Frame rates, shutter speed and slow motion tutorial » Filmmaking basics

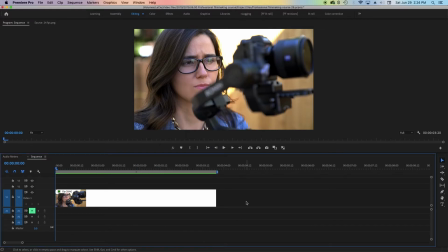498s
That means the clip will play at half speed, and it's going to take twice as long to play in your timeline. So let's say we have footage recorded at 24 frames per second, and we stretch out the frames so that they play slowly over 2 seconds instead of 1.
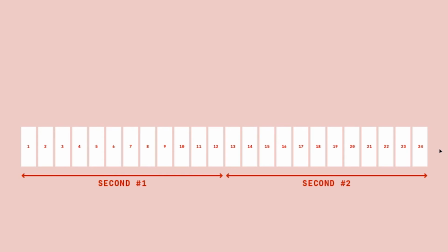512s
Well, that creates an issue because now we only have 12 frames per second, and that's not enough.
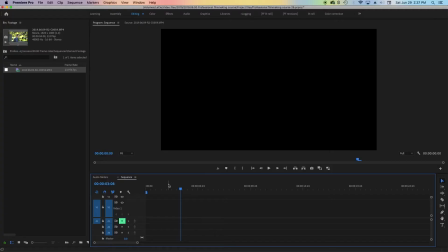518s
So that means our video is going to be choppy. Now let's look at this in real life. So here we've got our sequence and our footage both set to 24 frames per second.
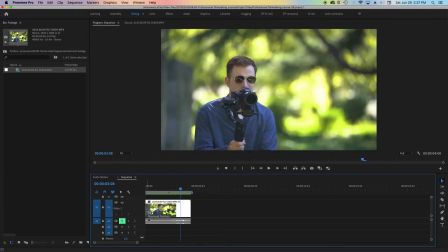527s
So if I drop that footage onto my timeline, and then I right-click it, go to speed, and then I slow the footage down to 50%, then you'll see that the clip is now twice as long.
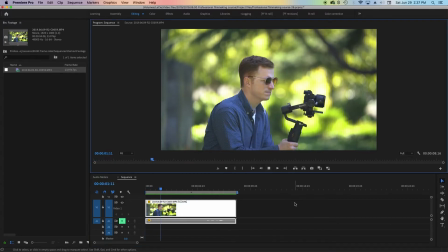538s
But when I play that back, the footage looks stuttery and choppy and not so cute. And so that means that for slow motion, you want the frame rate of your footage to be higher than 24 frames per second.
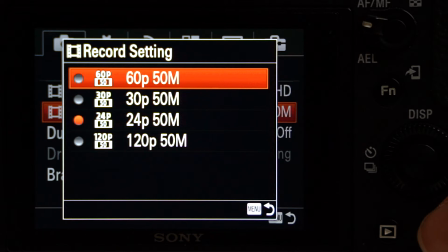552s
And in most cameras, that means you should set your frame rate to 60 or 120 frames per second.
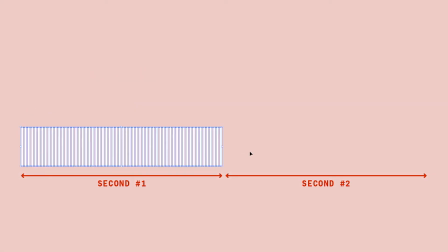558s
Because if you have 60 frames per second in your footage and you stretch that out to play in slow motion over 2 seconds instead of just 1,
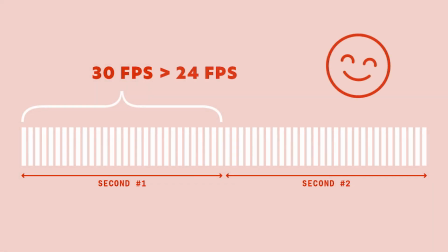567s
then you'll have 30 frames per second. And that's fine because it's more than the minimum of 24.
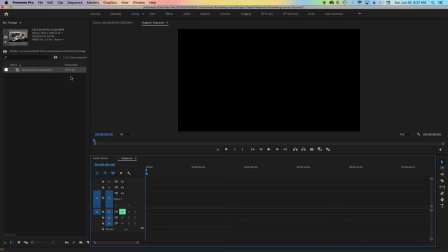572s
Now let's look at that in real life. So here I've got footage recorded at 60 frames per second, and my sequence is again set to 24 frames per second.
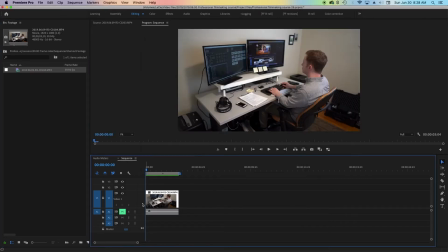581s
So if I take that footage and I move it to my timeline, and then I set the speed to be only 50%, and then I play back that footage, it's going to look nice and smooth.
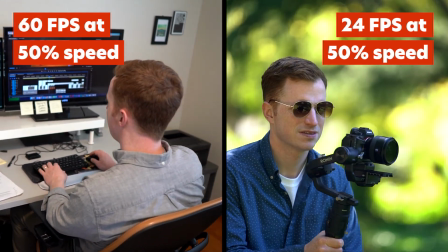592s
And you can see how much smoother that slow motion footage looks on the left at a high frame
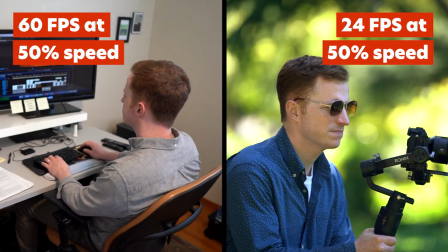597s
rate of 60 frames per second then on the right at a low frame rate of 24 frames per second.
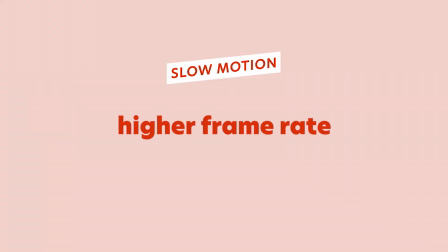603s
And the higher the frame rate, the slower you can make your footage.
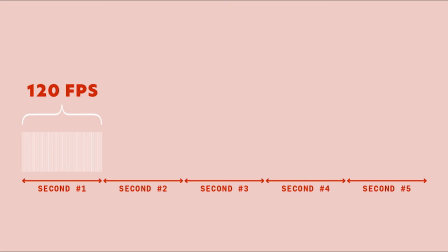607s
So if our footage was shot at 120 frames per second and we stretch 1 second of that footage out over 5 seconds,
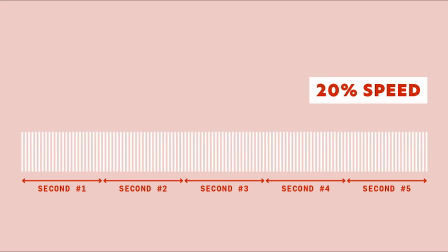615s
then that would make our footage play at only 20% speed, but it's still going to look good because we have our minimum of 24 frames per second.
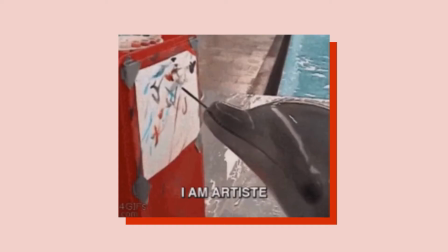624s
But if your brain is hurting from all that math and you're like, Mary, I am an artist, I don't deal with numbers, then don't worry, I got you.
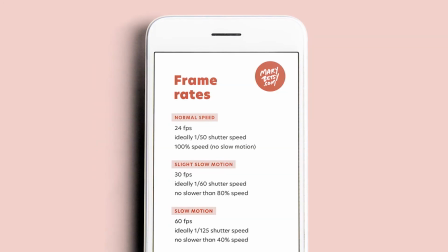632s
It's all in the cheat sheet. I've done the math for you, and I've shown you how slow you can make footage shot at common frame rates.
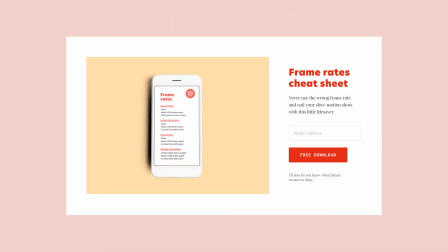638s
And again, you can download that for absolutely free in the link in the description. So you might be asking, if a high frame rate gives me the flexibility to put any footage that I shoot in slow motion, then why wouldn't I just always shoot at a high frame rate?
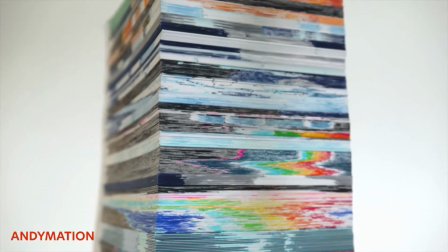651s
Well, because even though high frame rates record more images per second, the quality of those images can sometimes be less depending on your camera.
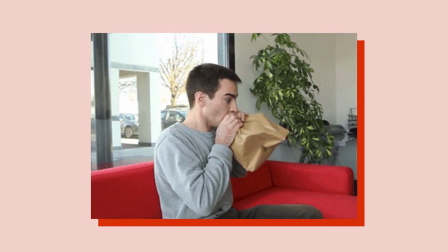659s
Because when the camera's recording at a high frame rate, it's more stressful for the camera, so it has to compromise somewhere else.
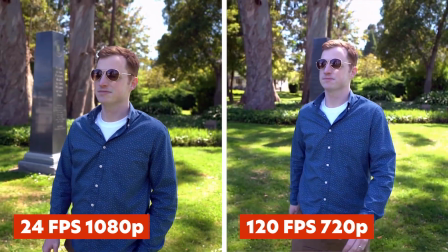666s
So the camera might record at a lower resolution, like 720p,
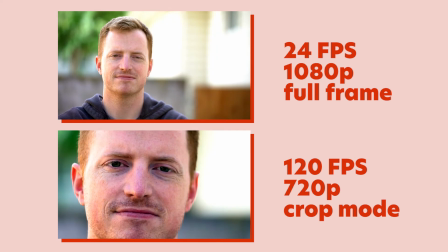670s
or maybe it'll force your camera into crop mode instead of full frame mode, and that could let less light onto your image.
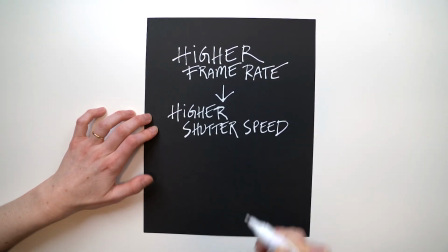676s
And speaking of light, higher frame rates also mean that you have to use a higher shutter speed, because remember, your shutter speed can never be lower than your frame rate.
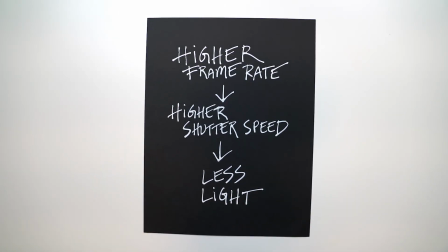685s
And when you use a high shutter speed, that lets less light in. And that could be a problem if you're shooting in a low light environment. So what this means is that ultimately it's best to decide what frame rate you want to use based on how you want your final video to look.
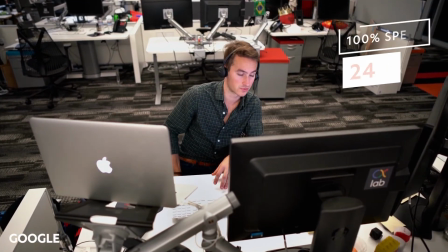698s
So if I'm recording scenes that I want to play back at normal speed in my final video, like somebody talking,
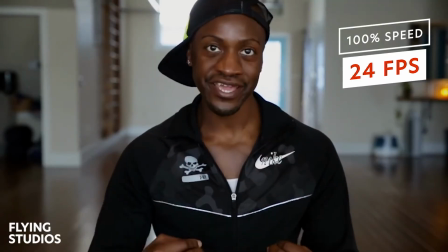704s
I'll record that at 24 frames per second or possibly at 30 frames per second,
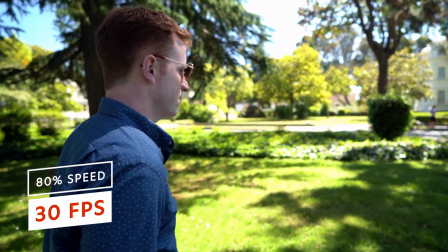709s
because that'll give me a little flexibility to slow a clip down to 80% speed if I want.
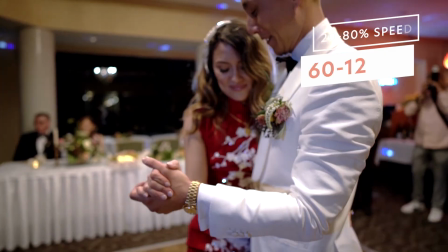715s
But if I'm filming something like a first dance that I know I'm going to want to slow down in my edit to give it that dreamy feeling that time has stopped, then I'll film it at 60 or 120 frames per second. And when it comes to slow motion, it's really important to use it intentionally.
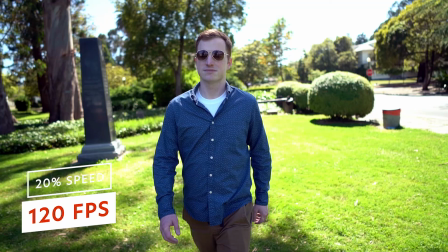730s
So if you film everything at 120 frames per second and then slow all of your clips down to just 20% speed,
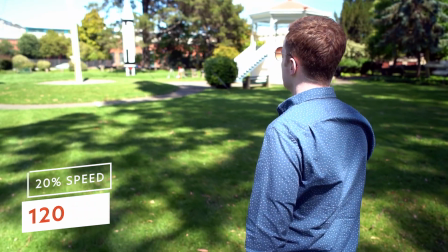736s
it's going to take forever for any action to take place in a scene, and it's just going to make your video look boring.
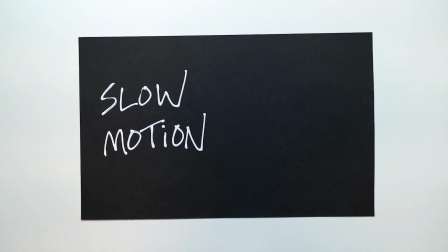741s
Another thing to keep in mind about slow motion is that it can help camera movements look less shaky.
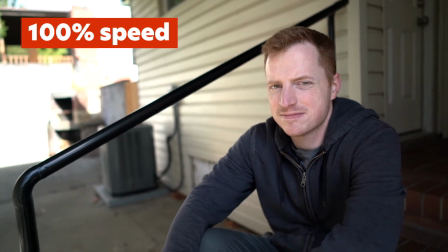747s
So if I'm hand holding this shot of Miles and I play it back at 100% speed, it looks a little bumpy.
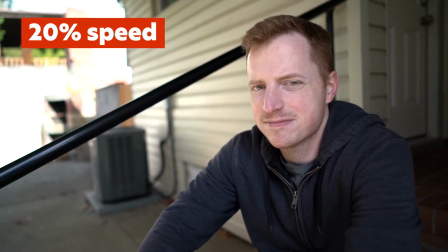753s
But if I slow that footage down, all of a sudden it looks smooth and steady. Now let's talk about where to set the frame rate on your camera.
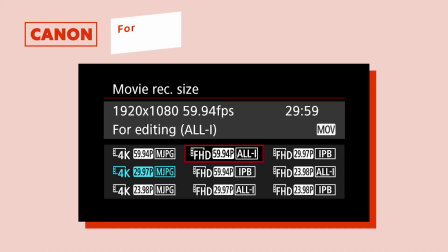760s
If you use a Canon camera, then your frame rate menu might look something like this. The frame rate is followed by a P, so 59.94p would be 59.94 frames per second.
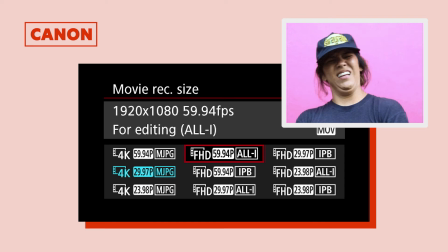771s
And you're going to see that the frame rates here are not even numbers. They've got these decimals, but don't worry about that.
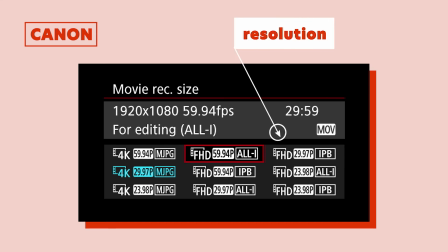776s
Just round up to the nearest frame rate you want to use. To the left of the frame rate, you'll see some resolution options like Full HD for 1080, and to the right, you'll see some letters that have to do with compression. And I would pick the ALLI option because MJPEG files are tremendous and IPP files are lower quality.
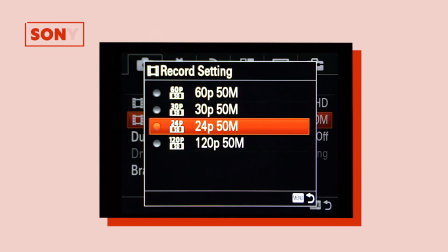793s
If you're using a Sony camera, then your frame rate menu might look something like this. And with the frame rate, you're also going to see another number followed by an M, which stands for megabytes per second, or how many megabytes per second is the camera recording onto your footage, which is also known as bitrate. So choose the highest bitrate if you want the highest quality video and also the highest file size.
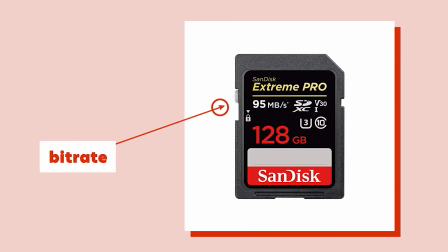813s
But remember to use a memory card that has a bitrate that is at least as high as the one you're recording in.
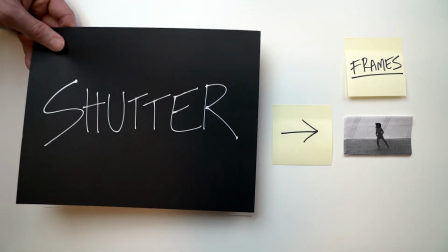818s
Okay, let's recap. Frame rate is the number of frames recorded per second, and shutter speed is how long each frame is exposed.
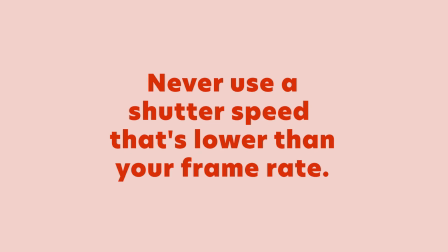826s
You should never use a shutter speed that's lower than your frame rate, or your footage will look choppy.
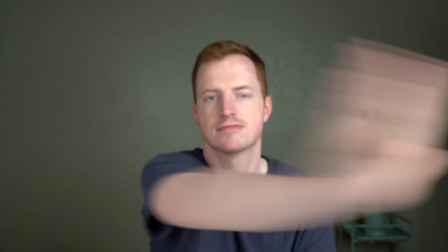831s
Use slower shutter speeds to blur motion, and higher shutter speeds to freeze it.
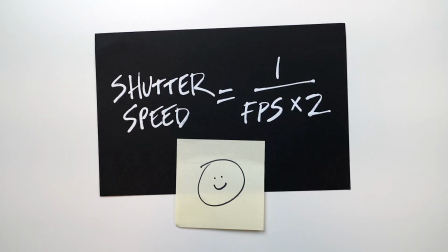836s
And if you want natural looking motion blur, then use a shutter speed that's double your frame rate.
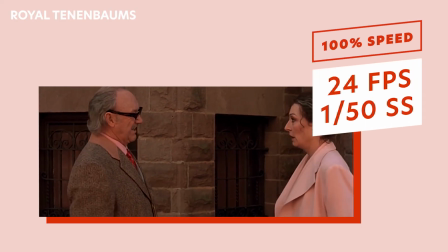840s
For scenes that you want to play at normal speed in your final video, like scenes of people talking,
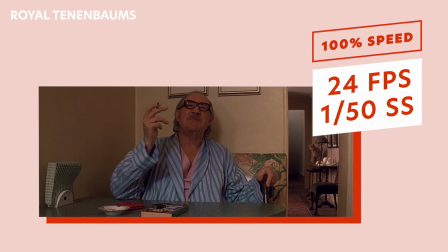845s
try to record at 24 frames per second with a shutter speed of 1/50th of a second for natural motion blur.
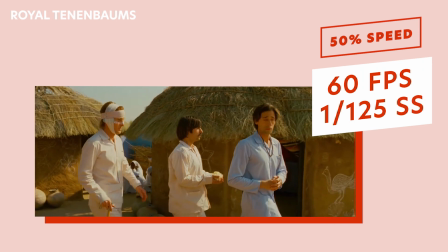851s
For scenes you want to play in slow motion, record at 60 frames per second and a shutter speed of 1/125th.
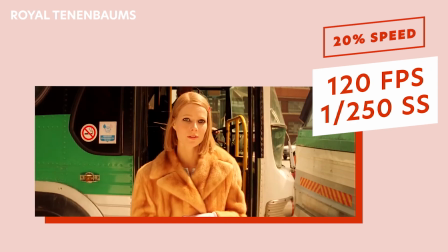858s
And for scenes that you want to play in super slow motion, record at 120 frames per second and a shutter speed of 1/250th.
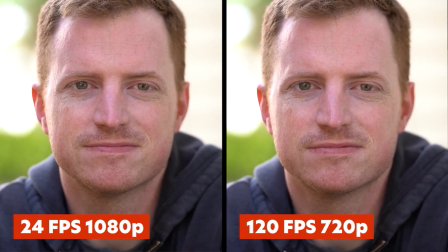865s
But remember that higher frame rates can reduce the quality of your video, so try to only use them when you need them.
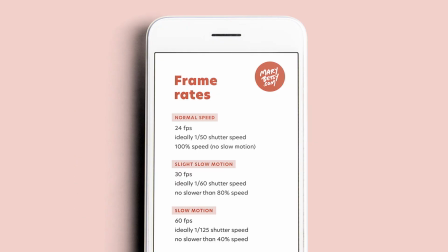871s
And don't forget that you can find all these rules, all these number combinations summed up on a free cheat sheet, which you can download and use on your phone when you're in the field, and you can get that for free in the link in the description. And if you're interested in more lessons like this where I break down camera settings, then check out my online course on filmmaking at marybetsy.com. All right, that's it. Thanks for watching. Bye, y'all. Peace.